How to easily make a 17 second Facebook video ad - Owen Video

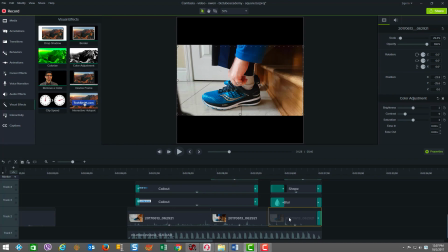(4:07)
It's actually over a minute, but that netted down to just three clips here totaling a total length of 17 seconds i achieved that a few
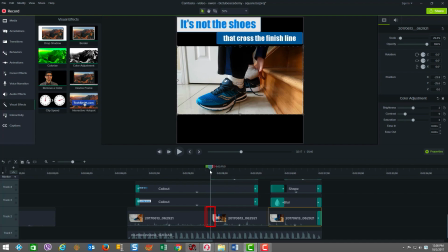(4:15)
ways one way was by splitting the clips as you can see here where we transition from one clip to the other i quickly you know nicely cut into
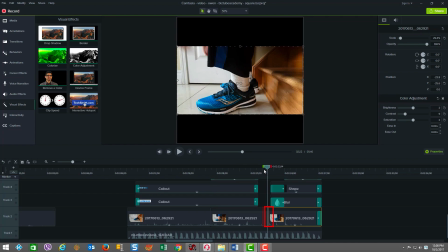(4:22)
the action points and i did another point here just before going to the call to action when i finished and then got myself up so that's cutting and editing to help trim the length and then i also used the camtasia's
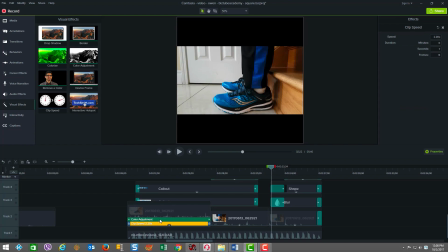(4:35)
clip speed feature as you can see here it's 2.28 times the original speed. To apply clip speed you just have to drag it on to whatever clip you want and then you just adjust to shorten or lengthen accordingly.
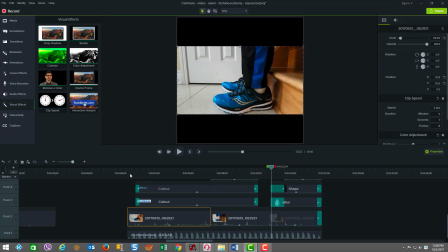(4:49)
So this is very powerful and it helped me to get a nice confined tight timeline with action that just worked nicely.
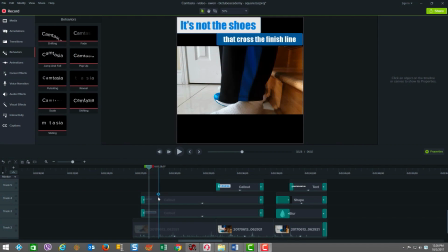(4:57)
Next I wanted to bring to life the text and there's only a few lines of text that are required to get the message across in this short 17 seconds. As you can see, I've used text annotations and I've nicely color matched them with the video clip here and chosen nice big fonts that show beautifully.
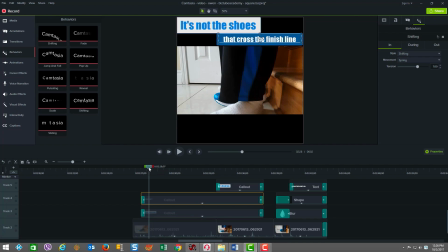(5:16)
But in addition, I wanted there to be,
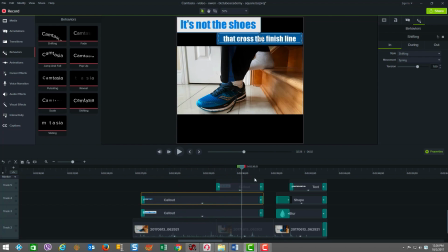(5:18)
you know, a degree of animation that would keep the people interested and attracted to staying through the clip to watch it through to completion. So it was very important that I use Camtasia 9's new feature called Behaviors.
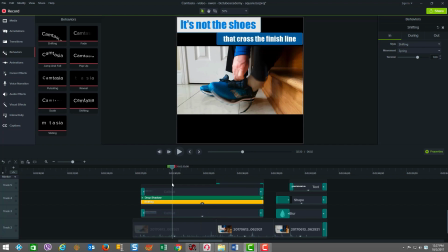(5:32)
And as you can see in this one, I've used something called Shifting. And each behavior has what's called an In, a During, and an Out element to their behavior. And these parameters are highly tunable. You can play with the effects at each level and adjust various properties as well as in the out.
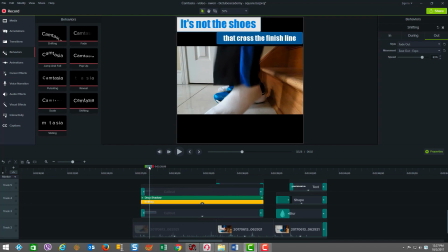(5:50)
So as you can see here in this one here, we come in and it comes down from above and then it's actually shifting and moving as we go throughout.
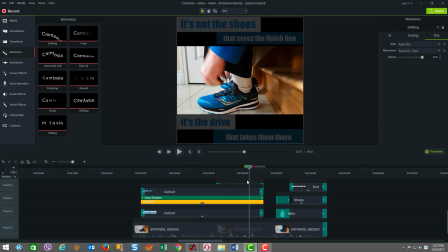(5:59)
And then it has a certain kind of a fade out at the end. So all of that is nicely controlled.
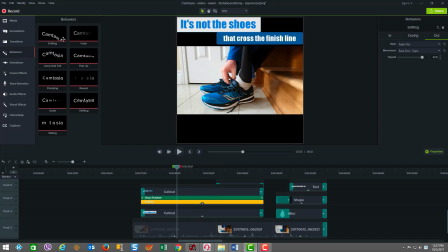(6:05)
The behaviors here, there are, there's nine of them. As you can see, there's a tool category called behaviors and you need to apply one. You just need to drag it and click and drag it right onto your clip. And it's that simple. You can even compound them for different effects. It's very powerful.
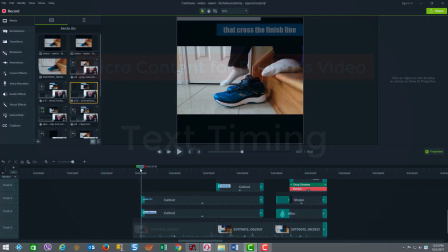(6:20)
So to keep engagement peaking throughout the experience you need to be careful in terms of how you manage the timing of the text elements that come into play.
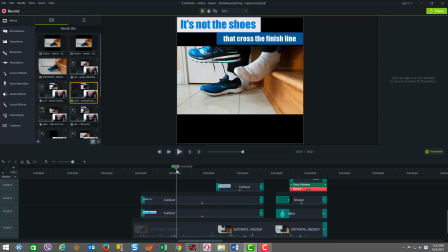(6:28)
As you can see we started at one second right away to get some engagement going and then at around the seven second mark the next element of the text comes in.
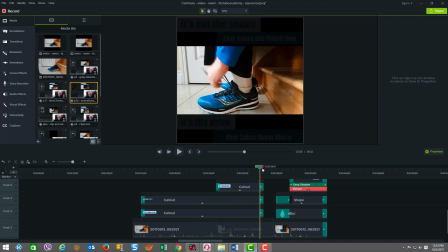(6:37)
Of course you need to factor in the length of text and the timing it takes for people to read. Then at around the 11 second mark, we built in a little pause. And then at the 13 second mark, we followed on to our call to action, which runs for about four seconds.
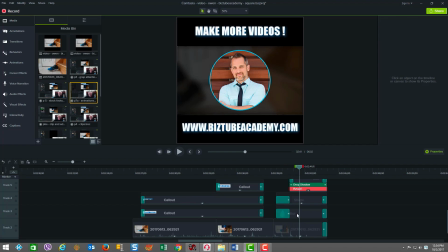(6:53)
And if you notice, a cool tip is that we used what's called the blur effect and a shape that was black, and we put in an opacity down to about 60%. So you can see this helped us make the branding or image, and in this case, it's a picture of Owen stand out a little better,
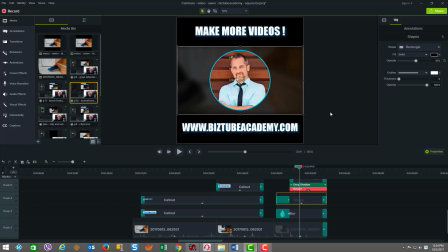(7:09)
which helps in the overall impact of how the closeout or the call to action shows in the video. There you are, Owen, a 17 second video. Micro content is where it's at. You can create these short videos for video marketing, social memes, branding, Facebook, Instagram, and more. It's all done with a simple formula, a nice attention grabbing intro with the engaging footage and text a center core message followed by a call to action and you're done i can make these pretty quickly with the awesomeness of camtasia and just a little know-how thanks everybody it's gourd and we'll see you next time hey guys thanks so much for watching today and don't forget to check out the entire playlist stick around more videos coming we'll see you next time